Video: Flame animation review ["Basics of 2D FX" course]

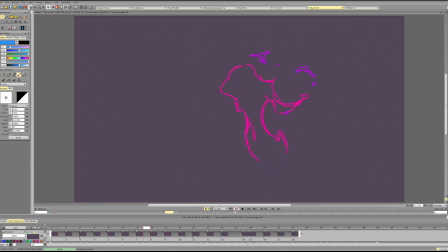And that's specifically for more fiery rather than smoky animation. So if you want to have smoke, you can keep the shapes longer and keep them connected longer. That's kind of one of the key elements of smoke. Long connections.
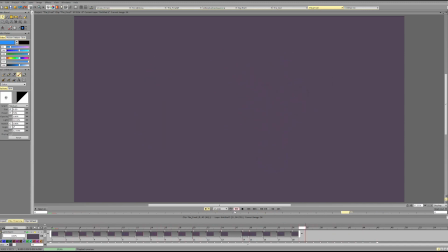It stretches out and thins out for a long, long time, while fire kind of breaks up a bit faster and the shapes dissipate much faster.
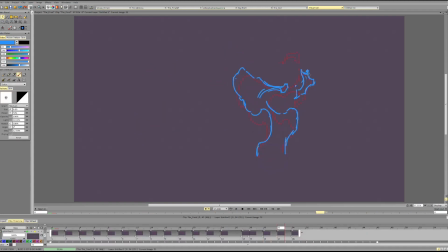Rail file is actually really fast, but for the sake of stylizing, we can keep it for quite longer.
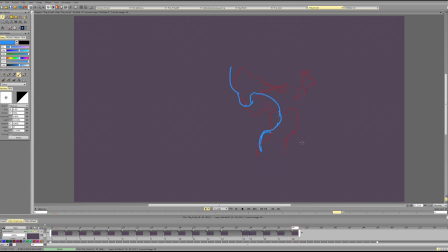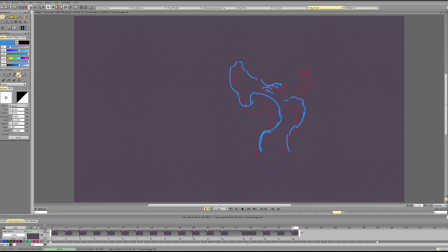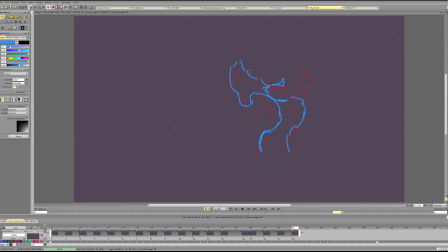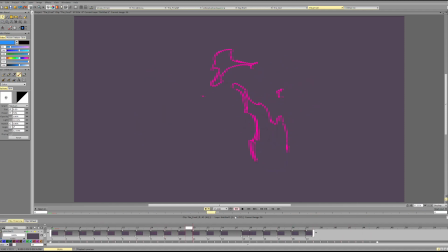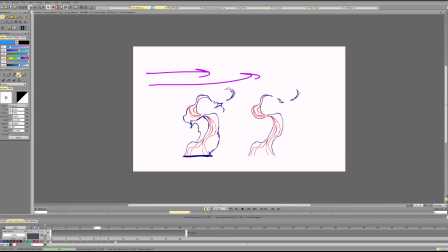Okay, I think that's a lot and enough of me rambling.
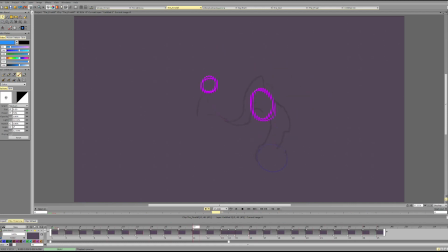I think the animation is really good. I think it's really cool. I think we can delay these holes a bit. I think you're making them quite big pretty fast at the start,
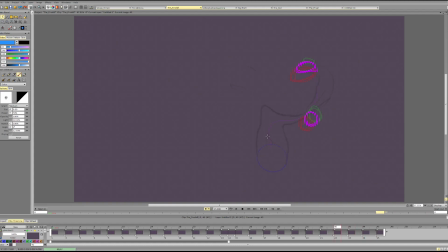and they don't need to start from the very beginning. They can appear in the fire, like in the middle, and they also travel quite fast, but we can stylize it a lot and let them
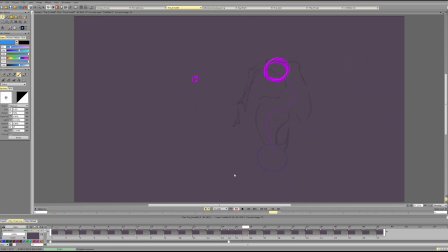rise slower, and this gives you a smokier feel as well. So with fire,
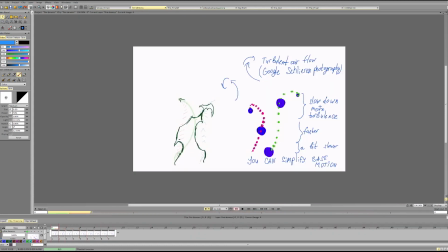we start introducing negative space and holes kind of later on in the animation, not at the very base, but rather somewhere along the middle to the tips.
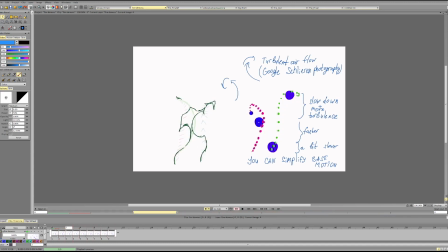And with smoke, you can introduce the holes and negative spaces quite early because the nature of the element is different. Fire tries to keep itself more solid near the foundation, near the source.
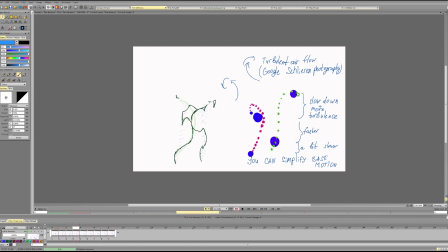And that's the good part of it.
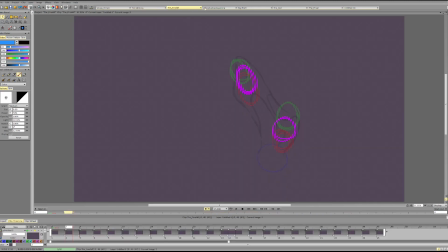What else? What else? I mean, you can see it here, kinda.
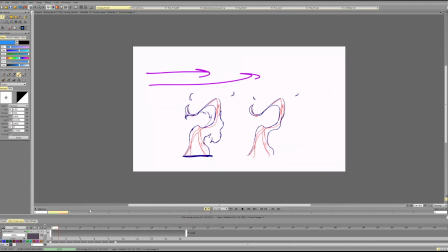So we're introducing these negative spaces, but they're not appearing at the very bottom. They're starting kinda in the middle. So this part is more chunky, and then we start introducing these holes when they're going higher.
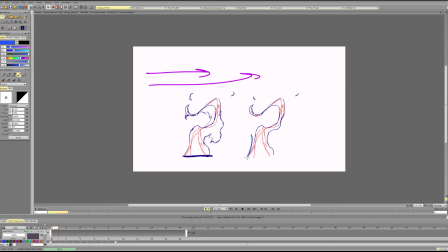And we can actually try and track them to understand. So 1, 2, 3. See, they follow these curves, and that's what making it swirl while we're still actually going up on all the edges.
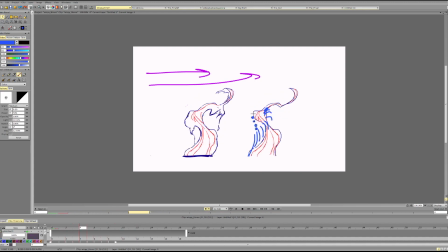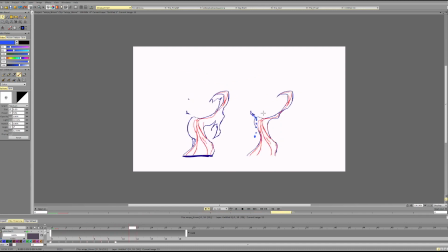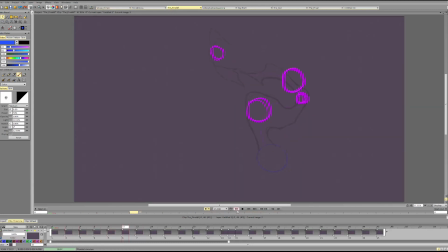Ye- huh, huh, huh. I think that's pretty much it.